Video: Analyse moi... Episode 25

Bonjour à toi chers spectateurs, analysons les nouvelles séquences de films et aujourd'hui centrons-nous sur la séquence d'ouverture du long métrage Fast and Furious 7 réalisé par James Wan.
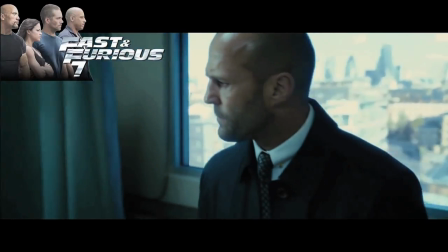Pour replacer la séquence dans son contexte,
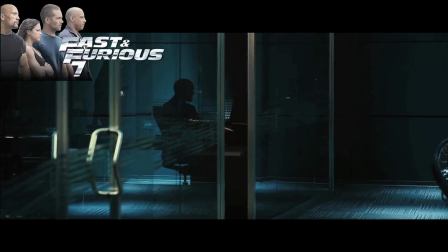nous reprenons là où le sixième épisode nous avait laissé et la séquence en question nous montre le personnage de Descartes Shaw en plein recueillement sur le lit de son petit frère en pleine convalescence, lui annonçant qu'il va tout faire pour le venger. Cette séquence, nous allons la regarder sous l'angle d'attaque, le détournement grand guignolesque d'une saga. En reprenant les commandes de la série, James Wan a surpris tout le monde, et au travers de cette séquence, il prouve une chose magnifique. Même après cet épisode, une saga aussi prévisible soit-elle, peut encore réussir à totalement nous surprendre.
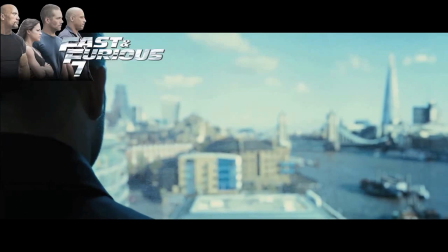Bien au-delà de simplement s'approprier la saga initiée par Rob Cohen au tout début des années 2000,
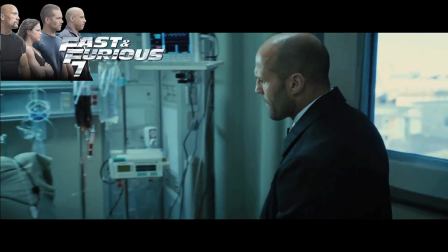James Wan parvient à construire quelque chose de fascinant, et cela en une seule séquence, qui en plus est celle d'introduction de ce métrage.
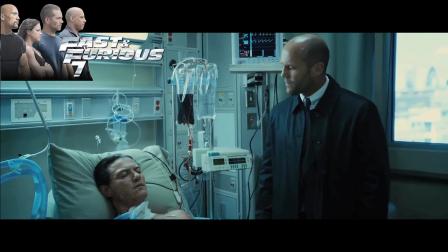Il parvient en trois minutes à offrir un objet de cinéma qui peut être analysé de manière tellement vaste et différente que l'on en retient finalement une seule idée.
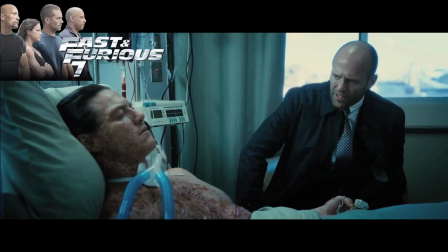Cette introduction de métrage est un détournement magnifique de la construction de base de cette saga, soit un jeu total avec tous les codes de tous ses films. En prenant le côté très premier degré de la série et en l'inscrivant dans une séquence joint avec les genres qui l'ont toujours fasciné, Wan fait finalement bien plus que simplement reprendre les commandes de la série,
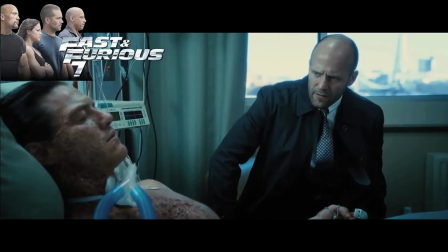il les domine. En posant un personnage au travers de cette séquence comme l'antagoniste ultime de l'épisode,
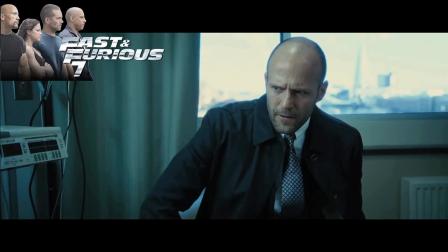Wan veut faire ressortir le côté revenge movie au centre de la saga depuis ses débuts, soit une oeuvre qui a toujours mis en avant l'idée de famille,
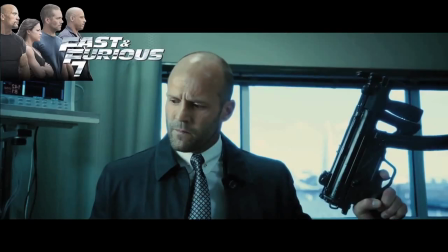de relier des personnages les uns avec les autres et de permettre ainsi au spectateur de comprendre les relations de ses protagonistes.
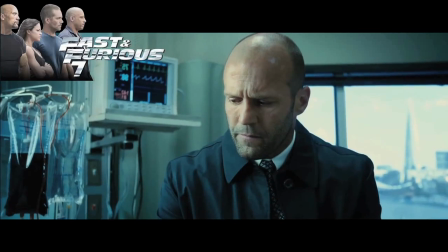Même si ici il s'agit de l'antagoniste, le fait de le placer au centre de la séquence permet au spectateur de comprendre ses motivations et ainsi, en tant que fan, de porter un regard sur ce qu'il s'est passé depuis le début de la série. Et cela, ce n'est qu'un point d'analyse possible de l'écriture de cette séquence, car en soi, on peut la voir ainsi, tout comme on peut la voir comme un immense et magnifique détournement de la base de la saga en termes d'écriture.
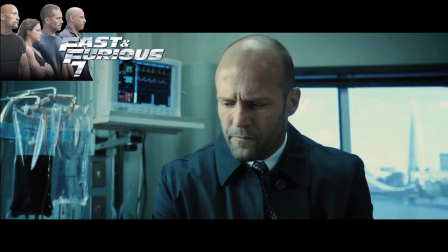Cette séquence est une version caricaturée de l'essence même de la série,
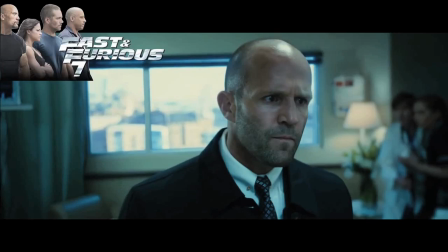une version surfaite des thématiques et des bases qui ont fait la dramaturgie de la saga, et ici, Wan le fait par le biais de l'antagoniste,
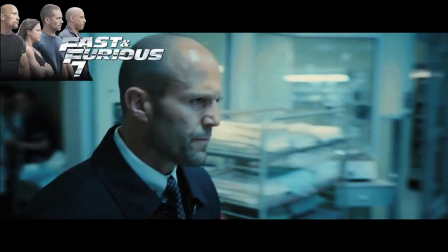comme pour en faire ressortir l'absurdité et donner encore plus de relief à l'intensité de ce côté surfait.
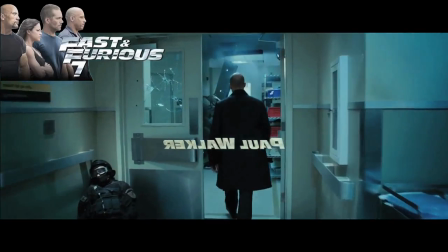Dialogue poussé dans ses retranchements les plus nanardesques, position de mentor du personnage de frère protecteur qui a failli à sa tâche,
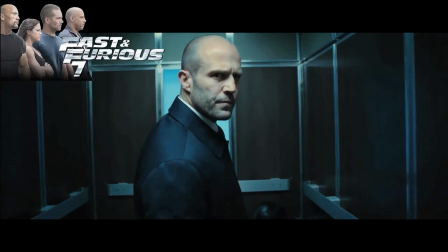appui ultra surfait de la vengeance hardcore de ce personnage prêt à tout pour sauver son frère,
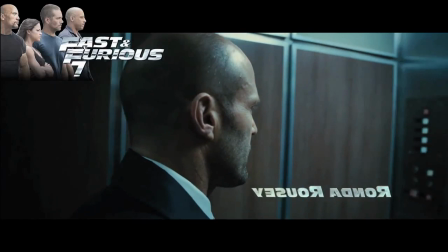et position de méchant poussé à l'extrême, c'est cela qui fait la grandeur de l'écriture de cette séquence, devenant une démonstration de caricature grotesque allant dans le grand guignolesque. Et cela, ce n'est que la base écrite de cette séquence, car derrière, il y a une chose magnifique qui saute aux yeux et qui nous fait jubiler du début à la fin de cette séquence,
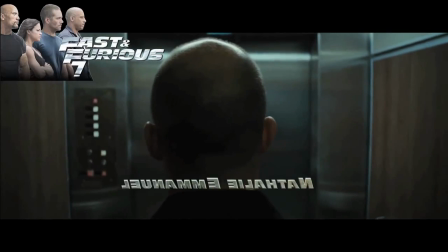ainsi que du métrage, l'image de ce film. Wan est un cinéaste qui aime le cinéma de genre, et qui est un camélon dans sa catégorie,
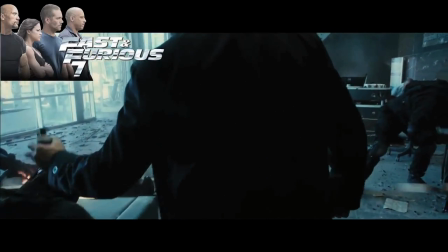capable de passer de l'action brutale au film d'horreur classique, en passant par l'oeuvre psychologique torturée.
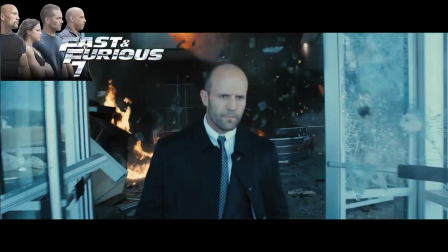Bref, ce metteur en scène est un auteur capable de comprendre l'image et de son impact sur le spectateur.
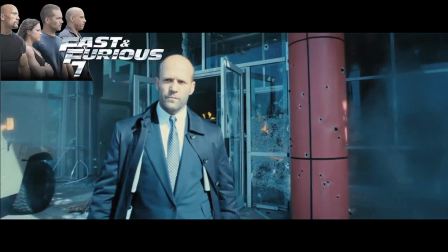Ici, il est un maître du second degré et même du millième degré.
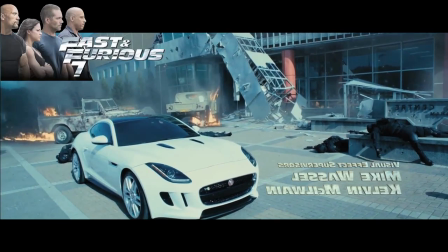Et par le biais de cette séquence, il pose la base qui fera l'essence de la grandeur de ce film, un jeu entre le comique et le sérieux superbe,
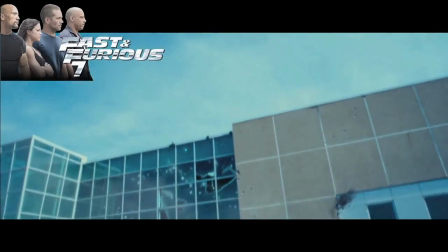saupoutré de grands guignols tellement parfaits que l'on ne peut qu'adorer tout de suite le délire de ce film. Difficile de ne pas aimer cette séquence, même d'un simple point de vue technique, car bien au-delà de simplement maîtriser son effet et sa puissance graphique, One fait de ce moment un pur objet de jubilation montant en crescendo. L'humour est au centre de cette séquence, et jamais amené de manière brutale ou lourde,
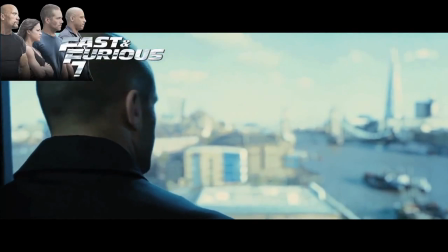à l'image du premier effet comique venant se glisser en fin de première partie de manière très simple,
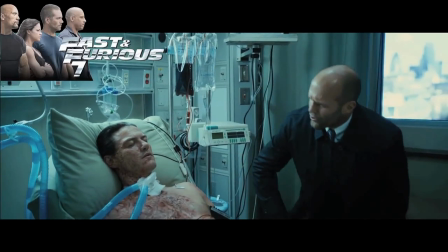comme si finalement le comique ne devait pas choquer le spectateur, mais venir comme une évidence visuelle.
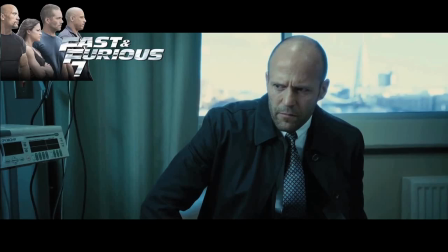Ainsi, au fil de la séquence et de son développement esthétique,
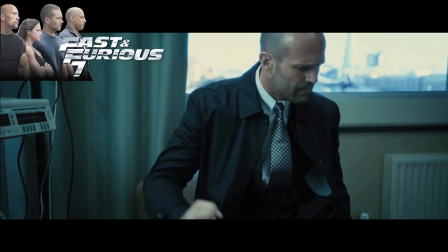One fait de l'humour, un fil conducteur permettant à cet instant de maîtrise émotionnelle, de faire ressortir les qualités du film et sa puissance graphique,
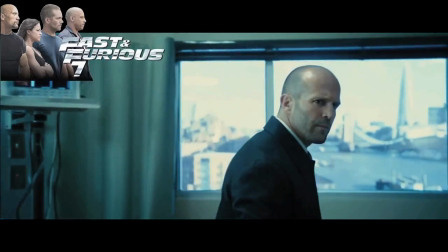puisqu'il s'agit en plus d'un seul et même plan, tout de son long. Si ça, c'est pas une prouesse de metteur en scène, car même si on peut appuyer le côté comique venant du développement de la séquence au fil de son déroulé, rien que dans sa forme, le comique parvient à naître de manière brillante.
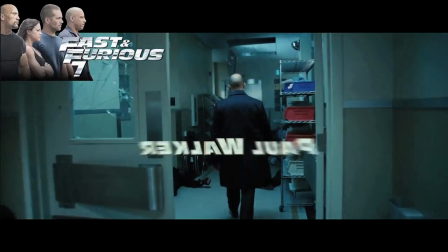C'est en combinant les deux que Wan parvient à se faire maître d'une esthétique et d'une saga qu'il n'a pas créée, ou même appris à dompter, en combinant les aspects qui faisaient la force de la série,
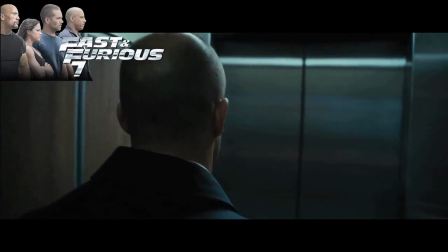en assumant leur côté décalé, pour en faire un objet de délire et de plaisir cinématographique qui naît dès les premières minutes de son passage derrière la caméra.